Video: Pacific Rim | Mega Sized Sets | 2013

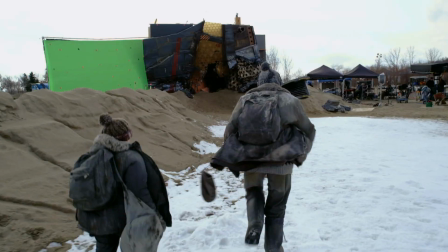4:23 There's a lot of visual effects that extend our environments, and in some cases, they extend them quite dramatically.
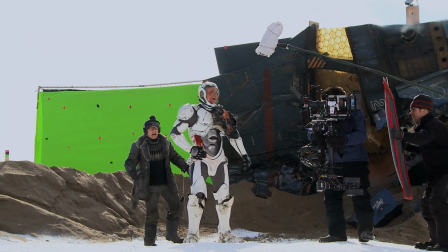4:33 But there are large-scale pieces that work in conjunction with that.
Yeah, I go to take the first step, and it turns into a default.
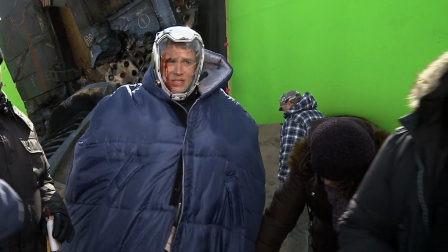4:40 We got a window coming, guys. All right, let's go.
Some of the environments we had to recreate were just too enormous to get in a soundstage,
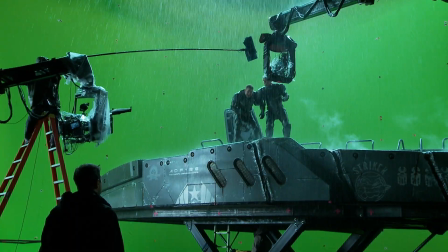4:50 so we were only able to create small portions or corners. The Jaegers. We have
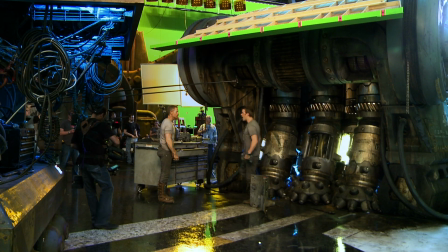4:59 elements of their feet and their highly complex shapes.
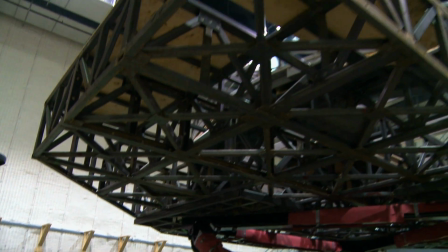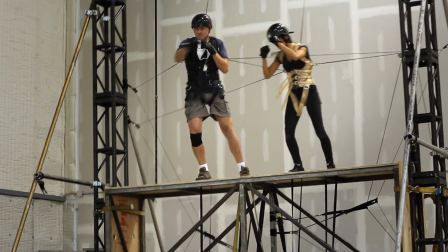5:09 The Jaeger's head, for example, is we rebuilt that. It's called the Con-Pod.
I think we can get a little more violence on the side to side.
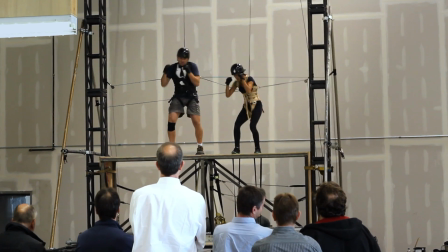5:16 Yes, based on what you saw on the little gimbal, the test,
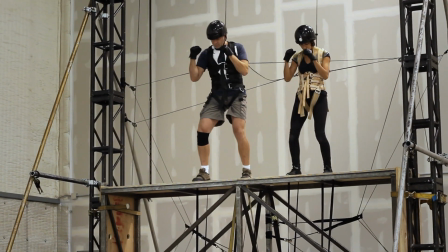5:20 based on the harnessing techniques that these guys are using, that ultimately this will, in the long run, give us more.
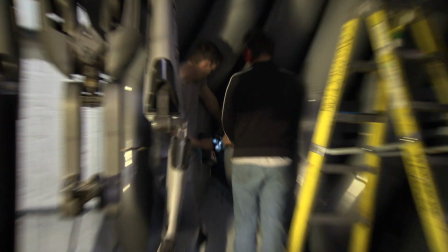5:29 When we looked at those control pods, we sort of sketched up quickly, well, this is going to be green screen, and this is going to be green, and this is going to be green. And week by week, it grew to a point where Guillermo was suddenly building the whole thing.
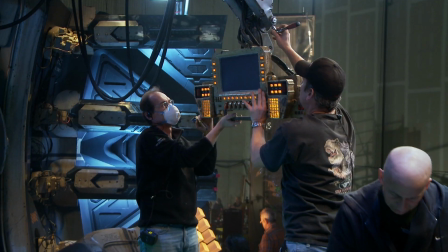5:46 In Pacific Rim, we built the head of the robot. The resulting set between the rig and the construction was about 4 stories high.
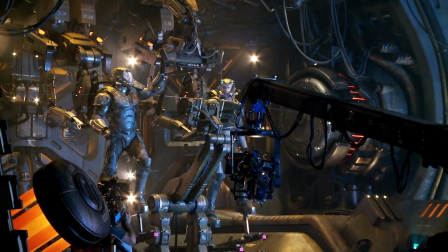6:00 This entire set would shake and would be able to drop really rapidly for the drop of the head.
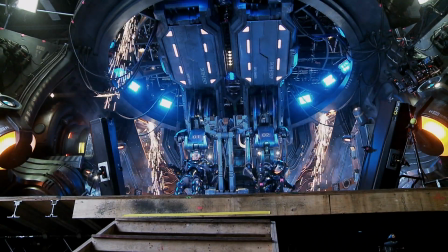6:08 The actors were in for a ride. It was like a little amusement park simulator.
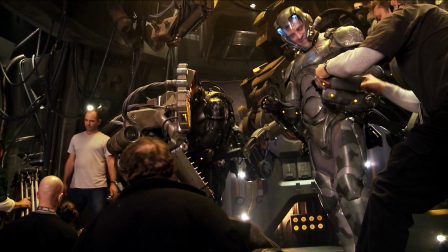6:16 The easiest thing would have been to put green levers on their arms and their back and their feet and have the actors have a complete free movement.
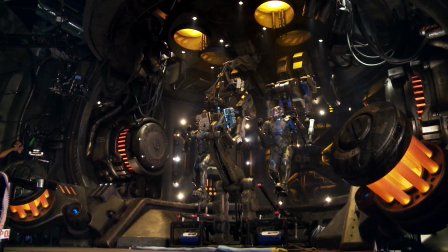6:25 But I felt you needed something with resistance.
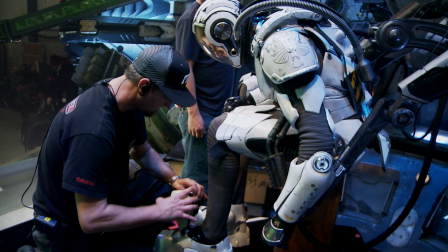6:29 So we had a piece of machinery that was a couple of tons in weight in their backs and in their legs and in their arms.
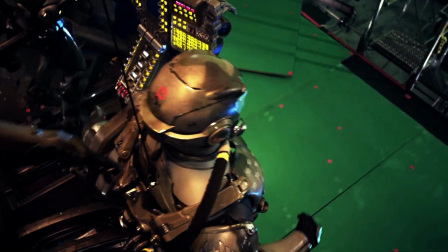6:36 You've got a suit on, you've got a harness underneath, your feet are on these platforms that actually move the robot's legs.
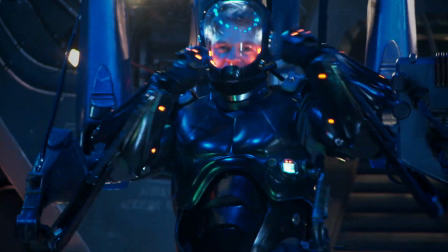6:43 If you put them in a small thing, somewhat it feels snug and it feels safe.
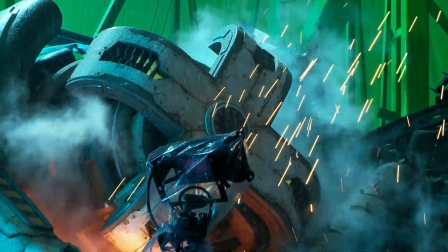6:49 But if the pieces of the walls are being torn, if the floor is being shaken, if the windshield, so to speak, is smashed, all these things give you an interaction that is more immediate and visceral,
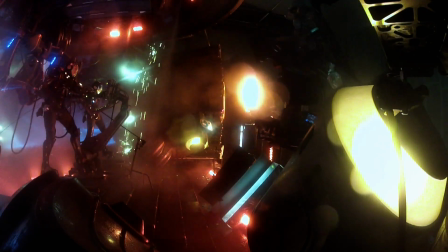7:02 that they would be able to react to the impact.
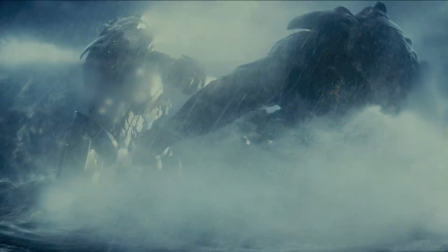7:05 So every time they were fighting the kaiju and they would throw a punch, the whole set would throw that punch with them.
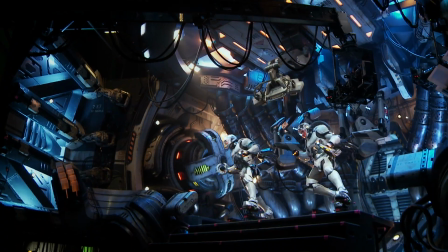7:12 And when they were being hit by the kaiju, the whole set would rock backwards with them and really, really shake them. By the end of the first 30 minutes, they were ready to collapse in hell.
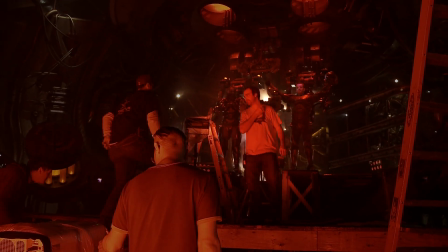7:30 So it was a real test of one's sanity and physical ability.
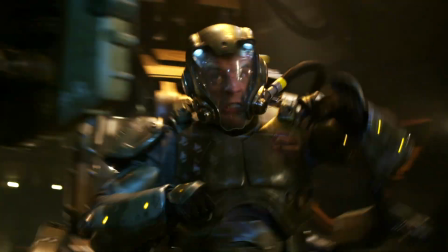7:36 It's the most painful, exhausting, excruciating thing I've ever done in my life. But it does look cool. It's tough, man. It's tough. I really don't know what any of those guys were talking about. I think they're just really soft, to be honest, because I didn't think it was that bad. I wanted to be a movie that was very, very intense during the battles, that you felt that they were real, that they were happening.
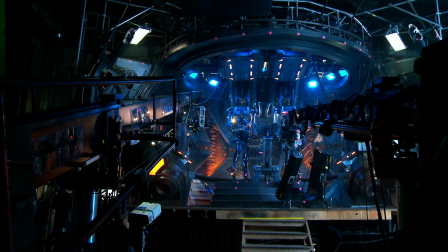8:09 All of those small details, which, add up, they really do to making everything feel very real.
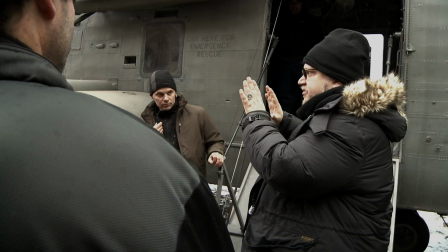8:15 And it gives such a good quality to the action, the actuality of what,
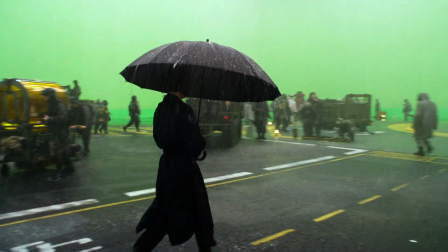8:22 Guillermo has done, coupled with the CGI. It's just amazing to look at.
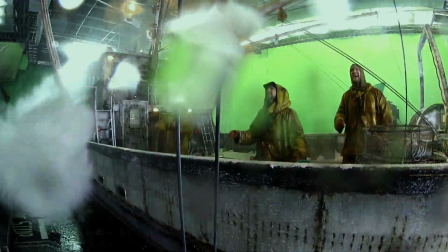8:26 We wanted to get real dynamics in the movie, not just CG.